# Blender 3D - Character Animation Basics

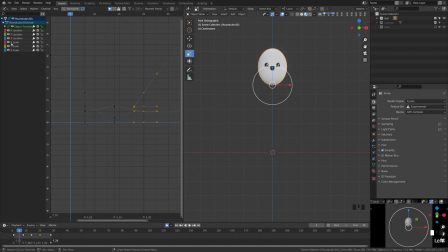20:43 So first things first, let's work on the location at first. So I'm actually going to use the eyeball here to toggle off the scale so that we can focus on the location. We can see that we only have this one graph here with all the motion.
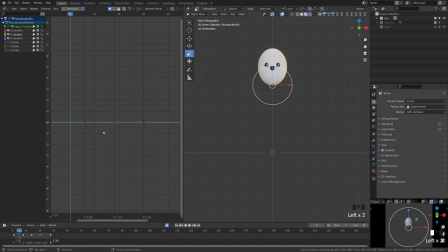20:57 So if I grab X, I can see there's no motion. And if I grab Y, I can see there's no motion, because in this case, we're moving up and down on the Z axis. So I'm actually going to grab Y and press delete to get rid of that. And then I'm going to select X, and then I'm going to delete that. This gives me one thing to focus on.
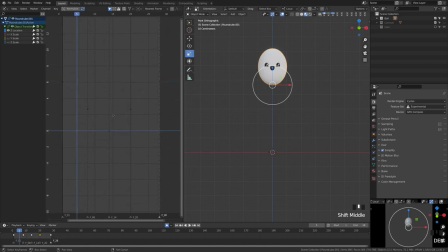21:14 Now, if you can't really see it in your view and you're zoomed in too far or too close, you can actually box select everything or press A to select everything. And if you press period on your numpad, it'll zoom in, making it a little bit easier. So let's begin editing this to give it a more natural flow.
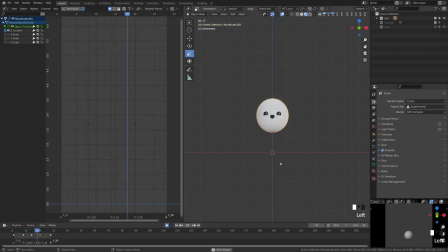21:30 So right now when we're playing, the problem we're having is that it's just bouncing up and down at the same speed, making it look like it's floating. Whereas what we want to do is we want the ball to hit the ground, to hold, and then to pop back up quickly,
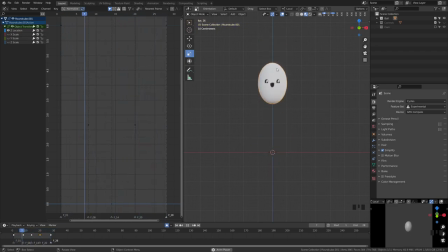21:43 hang in the air to lose its momentum, and then to slowly drop down before gaining momentum and smashing into the ground again. So what this does in the graph editor, it shows us the speed from one keyframe to the next.
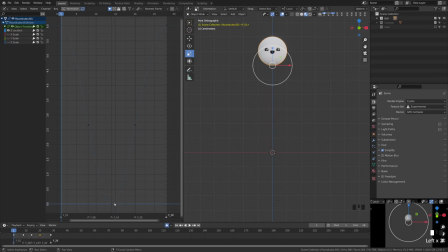21:56 And right now we can see that's pretty much the same speed throughout. It slows down a tiny bit here and pops right back up at the same speed. So what we'd want that to look like more is more like this, where it's going to hit the ground and hold.
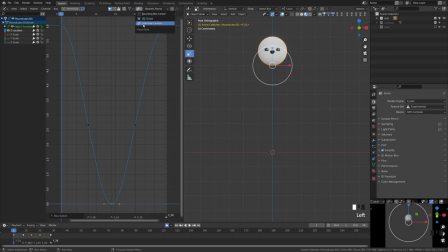22:09 So what we're going to do is come up here to bounding box, change this to individual centers, and first let's affect how it holds in the air. So with individual centers on, it will scale at each one independently. So if I grab these, you can see that it'll scale at those independently.
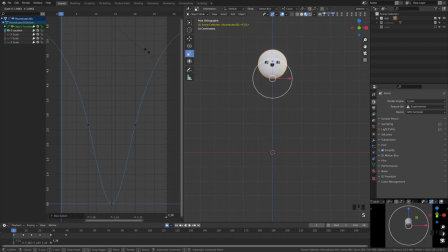22:25 If it's on bounding box and I scale, we'll see that it just kind of moves those out and get bigger. So that's the difference there. Turn it on to individual centers, and what we're going to do is press S, then X, and then that'll allow us to scale this way. We're just going to scale that up so that those kind of come in.
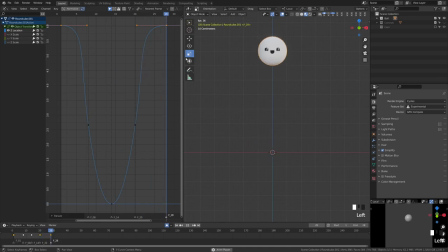22:44 Now, when we hit play, we'll see that it's holding in the air much longer, maybe a little bit too much. So I'm going to release that scale, and you can see now it's got a little bit more of a natural float in the air.
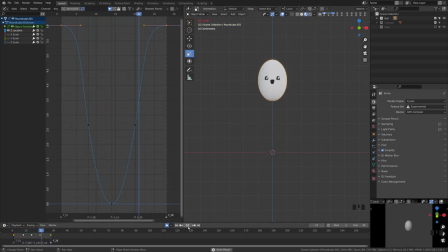23:00 Now, the scaling's kind of throwing off our perspective, making it difficult to really see how the float, but it'll look a bit better once we adjust the scaling. Now we need to make it look like it's snapping into the ground. So we actually want him to hit the ground almost around here.
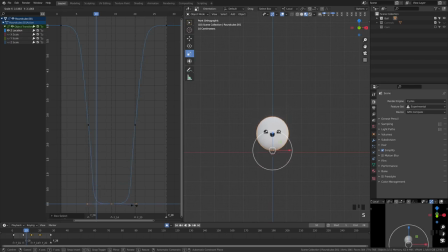23:16 So if we go ahead and we grab this and we scale it up, we can make it so that he's almost snapped into the ground by frame 10. Now let's go ahead, go back, and hit play. You can see that's starting to look a lot more natural, but we need to adjust the scale for it to really fit.
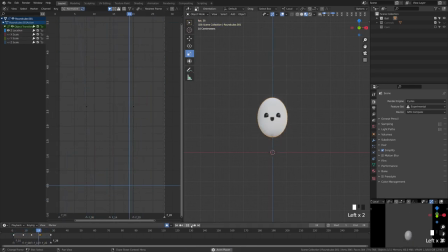23:33 Now that the location's looking natural, let's focus on the scale to really sell the effect. So what we can do is come up here, turn off visibility of Z location, turn on visibility of Z scale, and we can see our scale graph here. And we can see that the scale is kind of just not necessarily matching the timing of the ground.
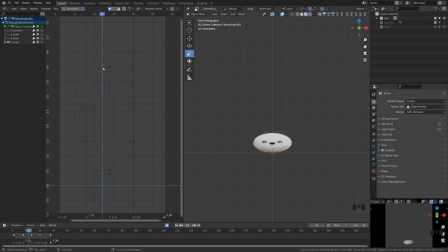23:53 What we want to do is that as it hits the ground, we want it to snap down quickly. So we know that he hits the ground around frame 10 to 11. So it's kind of in between there. So let's come up here to frame 10.
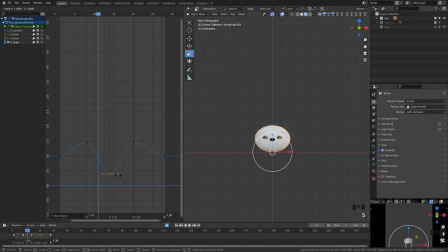24:06 Let's grab this on the bottom, this keyframe here, and then let's scale this up until this value almost reaches there. So what that's going to do is make it look that as soon as he hits the ground, it snaps down, slowly squishes, and then begins to pop back up before going out.
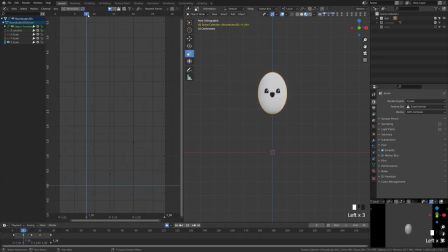24:23 So right now, this still doesn't look super natural because we actually have some unnecessary easing right here where it converts from one to the other, and we're going to get rid of that. So what you would want to do is grab this handle and rotate it, but you can see that that adjusts both sides. So what we're going to do is we're going to grab both of these,
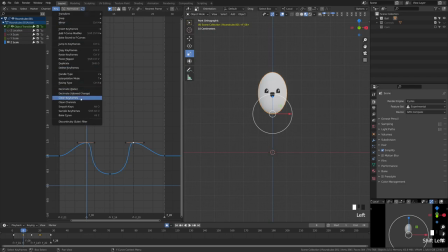24:41 and we're going to change the handle type. Now, it's buried up here in the menus under handle type, and you can go down to vector.